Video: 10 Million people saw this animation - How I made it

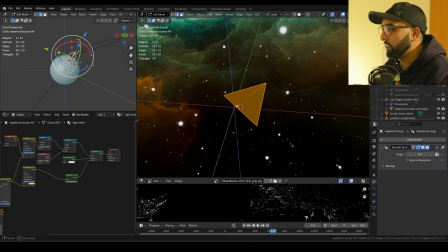4:01 Alright so these light shafts these are just geometry a little simple shape with nothing at the top and then I've got this
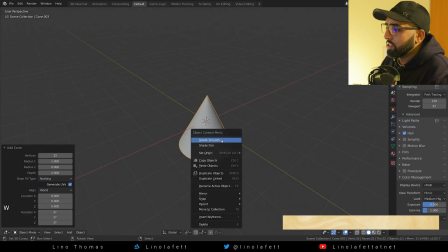4:08 gradient going across it of emission mixed with some noise so I just looked up a tutorial on how to do light shafts without using volumes.
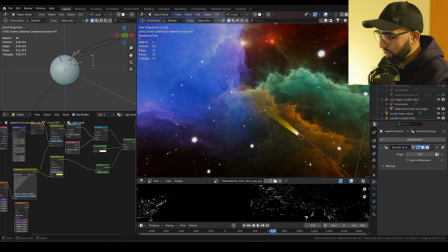4:17 This is a free HDRI from this add-on called Blender Kit and this is like user-generated
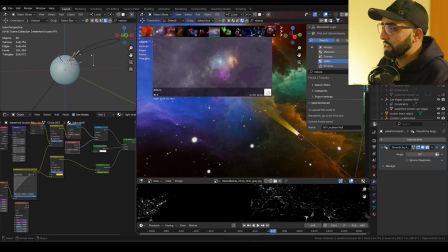4:22 stuff and I was looking through looking through and I found this nebula and that really that really carried this.
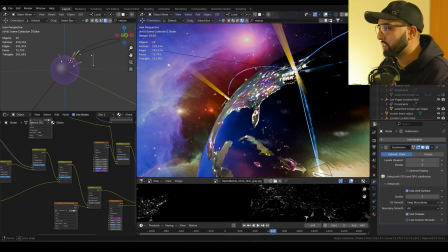4:27 It had these beautiful colors and stars of different sizes and awesome gradients everywhere.
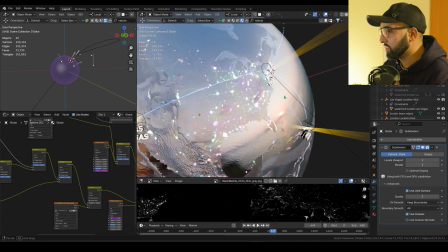4:31 See how clutch the HDRI came in because look this is the default HDRI and look at the effect it has.
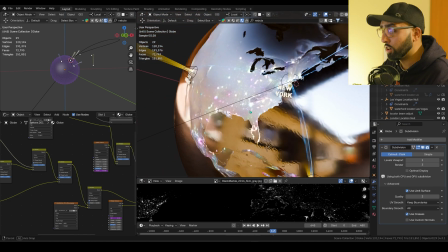4:36 I just changed this to anything else and it completely changes how the globe looks. So that HDRI of space, that really made the project shine.
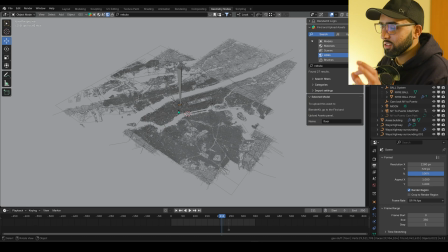4:45 This is the city. 30 million polygons. It was higher. I had to optimise it to get it down. This is one-to-one New York City. 450 square miles. Low poly, of course.
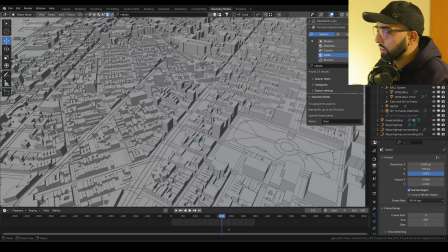4:55 Everything is really primitive, but it's one-to-one. This was heavy. This was a heavy scene. Blender would crash a few times. First, I looked on TurboSquid and other model sites, and they didn't really have any good models of New York.
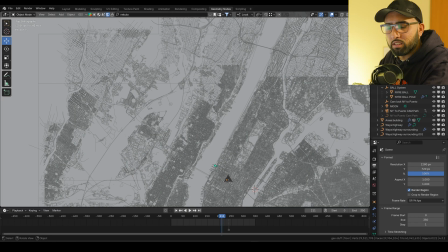5:07 They weren't affordable, and they weren't complete. They would just not fit in the bill no one's gonna have a model like this this is a bit nuts the way i built this was using blender gis
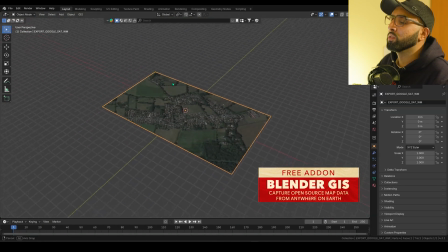5:15 which is a free add-on where you can just grab any part of your city you can see the tiles i had to get
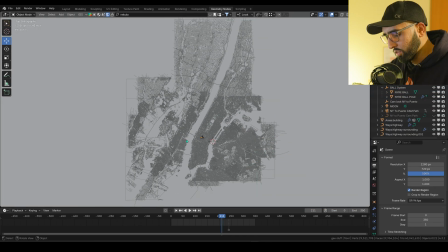5:20 these in tiles and there's i think there were about 12 tiles that i got in total and each tile took about 10 to 15 minutes i think and once i had them i was able to build this big expansive city and then i had to carefully position the camera that you wouldn't see
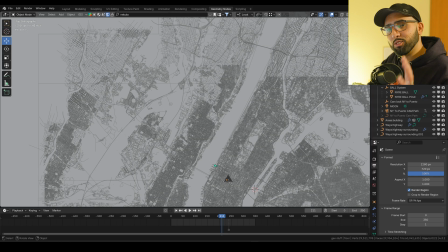5:33 the edges too much.
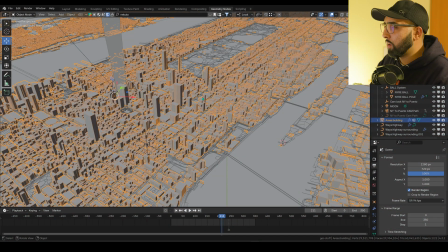5:36 Now I've got the buildings because it's nighttime everything's lit up and what better way to light everything up than highlight all the buildings so I
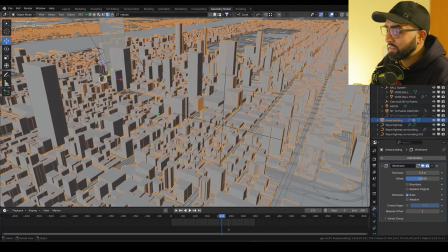5:43 just thought I'll just slap a wireframe modifier on there and that did it I mean that was enough and it was because I showed a previous project where
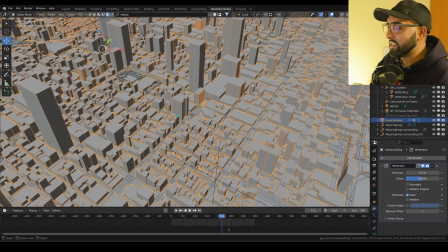5:49 I used wireframes in my buildings and they said yeah that looks really good and so yeah done.
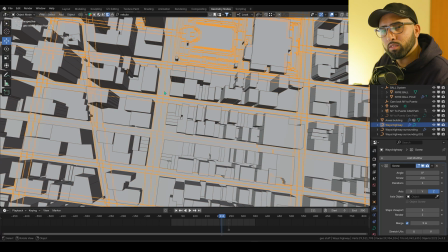5:56 Then it was a case of the roads because I wanted the roads to up quite a bit because i wanted it to be like the city is awake and
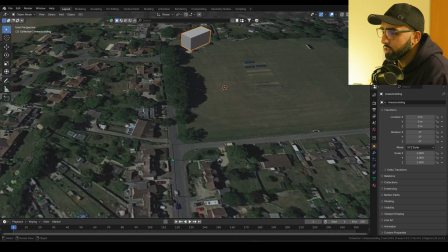6:02 alive when the roads come in you are just given curves here's what you're given it's just curves so you have to extrude them
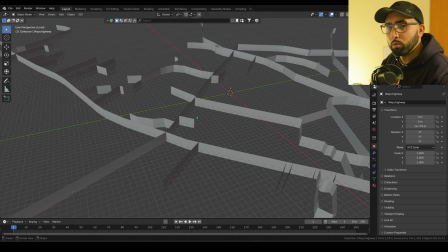6:09 so initially i put these through geometry nodes i made them all tubes that made the poly count go really crazy and that slowed the scene down quite a lot and in the end i just extruded it like you see here i didn't think of this initially this is something i thought about the
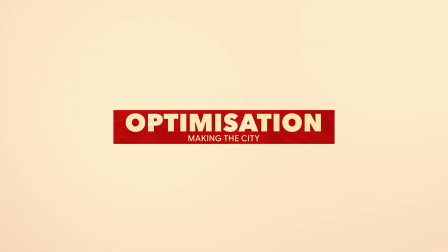6:20 very end during the optimization phase i'm trying to do everything i
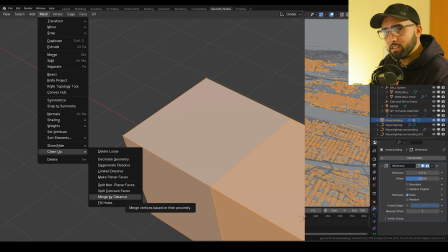6:25 can to keep the poly count low so i combined all the tiles and then I merged by distance. I merged all the overlapping polys because they were like buildings duplicated a few times.
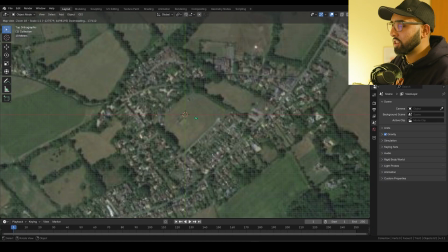6:33 There were a few blocks that would overlap just because I don't want to miss any city areas and you don't know exactly where the cutoffs are when you do the like that map capture, that satellite capture in Blender GIS. So I did that, merged them all together. These are the light beams all over the city.
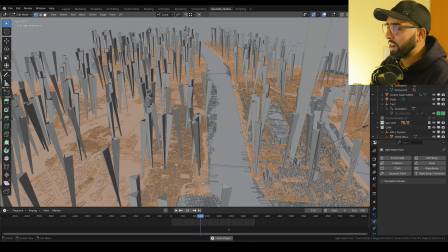6:49 This is duo nodes and you can see how they're all rotating but they're a bit off axis so they're just a little bit you know like twirling around with a bit of an axis on them.
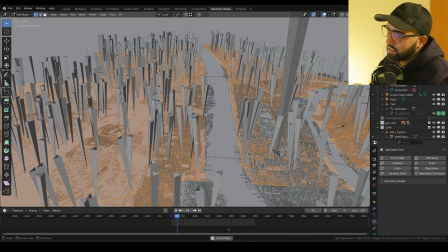6:57 They're all pulsating as well and this just really added that final level of polish just to add to the life of the city.
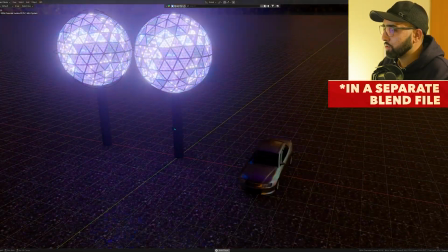7:04 This is a ball drop that I made in another project. This is just a little geonodes exercise. You can see it animates with the colours.
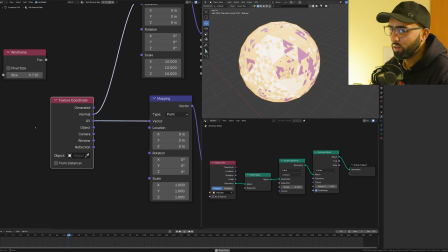7:10 I found a way to do this just a noise texture, setting the UVs to random, random normals or something so that every face would get a different kind of treatment.
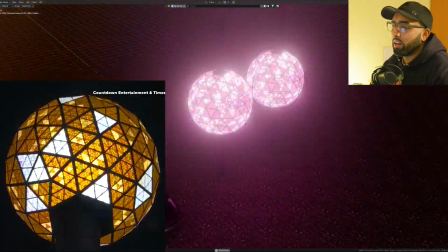7:18 Looks just like it. I made this early on when I couldn't think of what to make. I was like well I've got the model now so might as well just throw it in as a little easter egg.